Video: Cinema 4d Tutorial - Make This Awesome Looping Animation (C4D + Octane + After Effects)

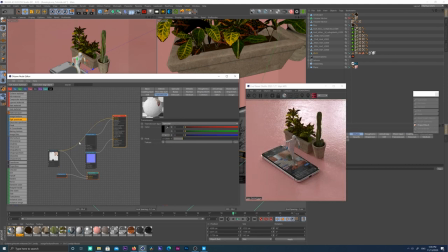[16:34]
I guess I'll add a bit more kind of light inside the,
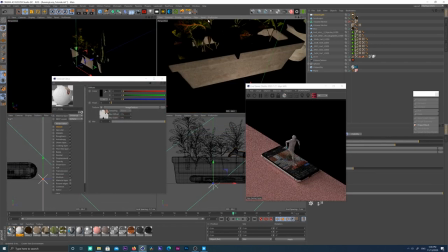[16:39]
just helps the light penetrate the clothes a bit more.
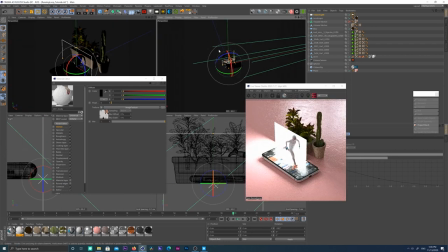[16:45]
Now I'm adding an area light, an octane area light, because it helps.
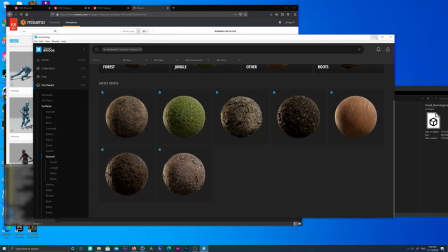[16:56]
It really helps.
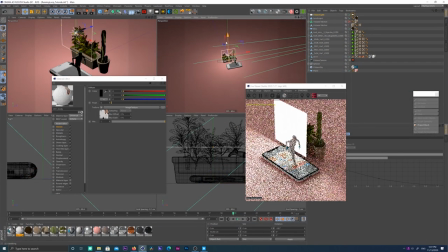[17:00]
It really helps add a little more contour to the lighting, I guess.
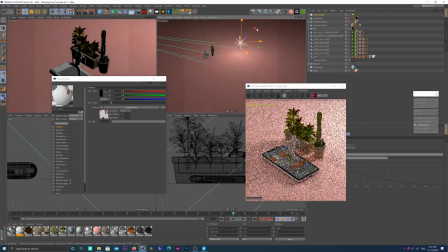[17:07]
Just a little more detail to the lighting. Sometimes the HDRI lighting can get a bit soft
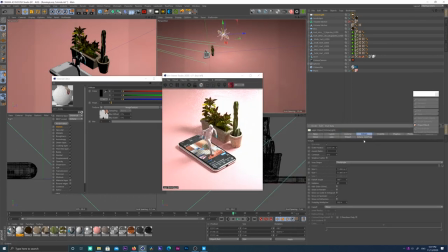[17:16]
and a little bit flat.
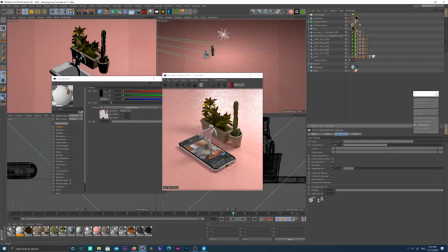[17:20]
So by adding a really subtle area light,
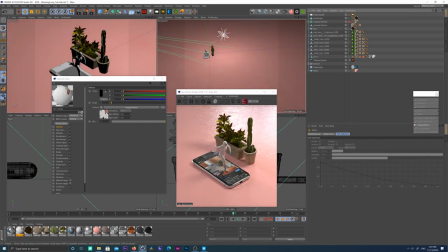[17:26]
it kind of sharpens the lighting, I guess, and sharpens the shadows, which,
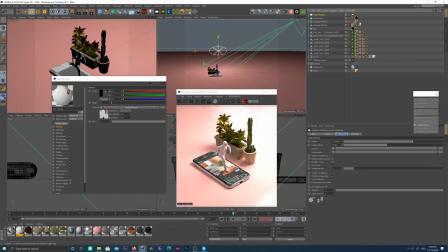[17:34]
you know, it's up to you what you kind of feel like looks right and what you're trying to get from the scene.
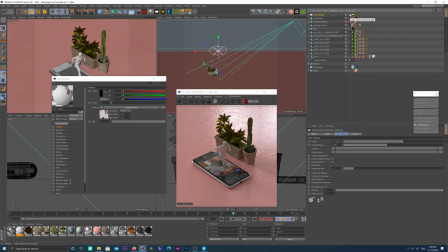[17:39]
But I think what I'm trying to do is I'm trying to separate the model a little bit more from the background.
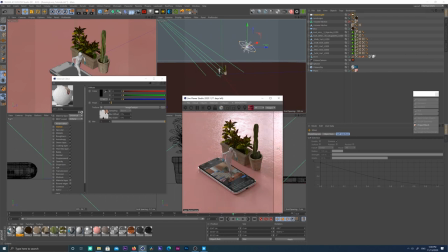[17:49]
So you see, without the HDRI, I mean, without the area light adds a little bit of more of a rim light around the model, and I think I like that better.
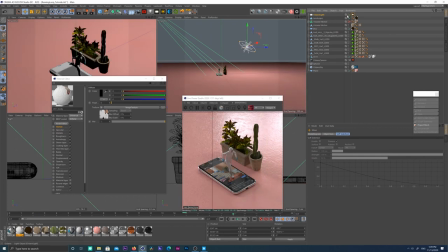[18:09]
Yeah. And it adds a little bit more directional lighting, but it's so subtle that it doesn't become, you know, stylized. It just emphasizes what we already have, which is that directional lighting from the window, from the HDRI lighting.
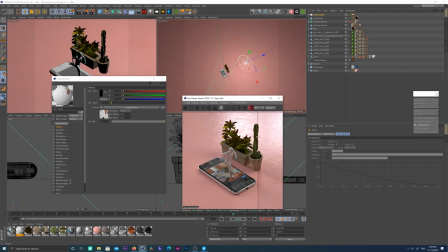[18:28]
Yeah. The shadows get a bit more complex. Yeah, I like that. Okay. So let's organize our scene a little bit. We're gonna select all the plants, group all the everything together and name it.
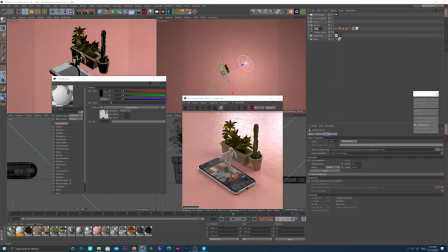[18:47]
It's a very simple scene, but still important to organize it.
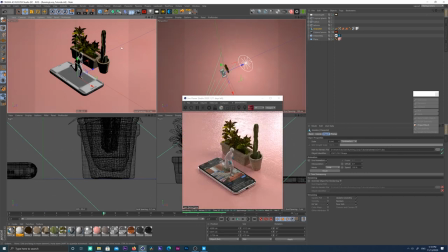[18:53]
So there you go. Now what we need to do is we need to make the animation of the swiping
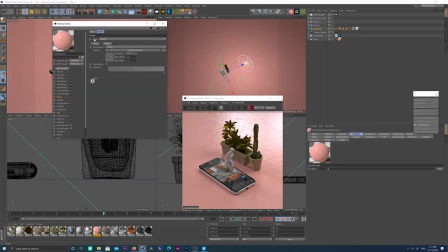[19:03]
on the iPhone, and we're gonna do that in a second.
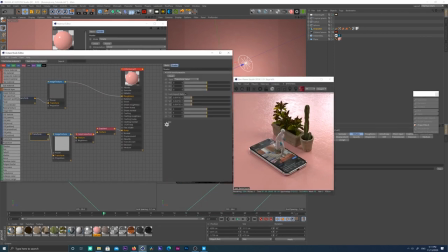[19:07]
Let's just play around with the bump map on the floor. I think it still needs some work, maybe a bit more subtle. Yeah, that looks good.
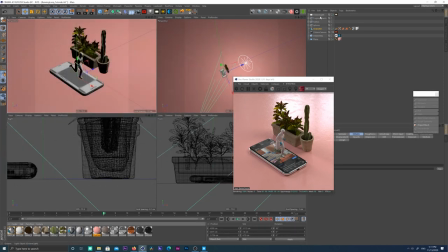[19:22]
You see, the contrast is very, very, very light on the bump map, and it's still, you can still very much see it.
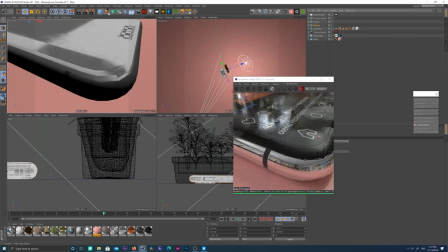[19:31]
So you can play with that. I'm just gonna smooth out our iPhone edges with subsurface scattering.
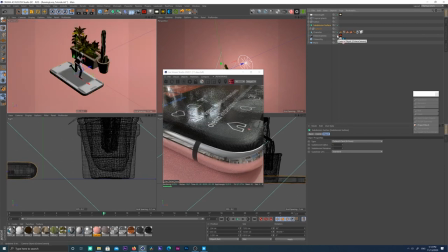[19:40]
Just put it at 1, should be enough. And that's it.
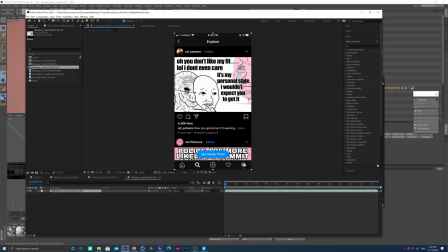[19:46]
Now, I recorded myself swiping on my iPhone, and I imported that video file. Now what we're gonna do, it has this recording bar at the top, the red bar, so we're gonna get that one out.
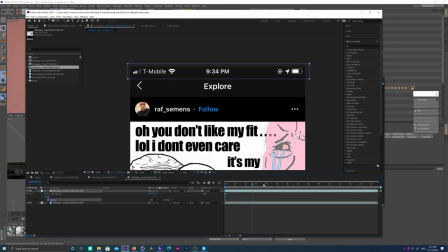[20:01]
So what I'm doing is I'm going to the first frame, freeze framing it, and I'm masking out the top layer,
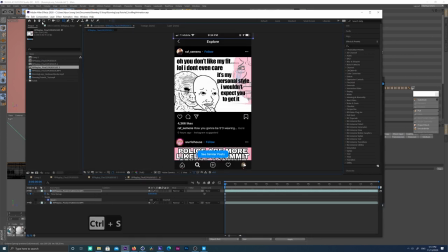[20:09]
just that top bar, and it's duplicated over the original video, so that just stays there and you don't see the red bar. So yeah, that looks right.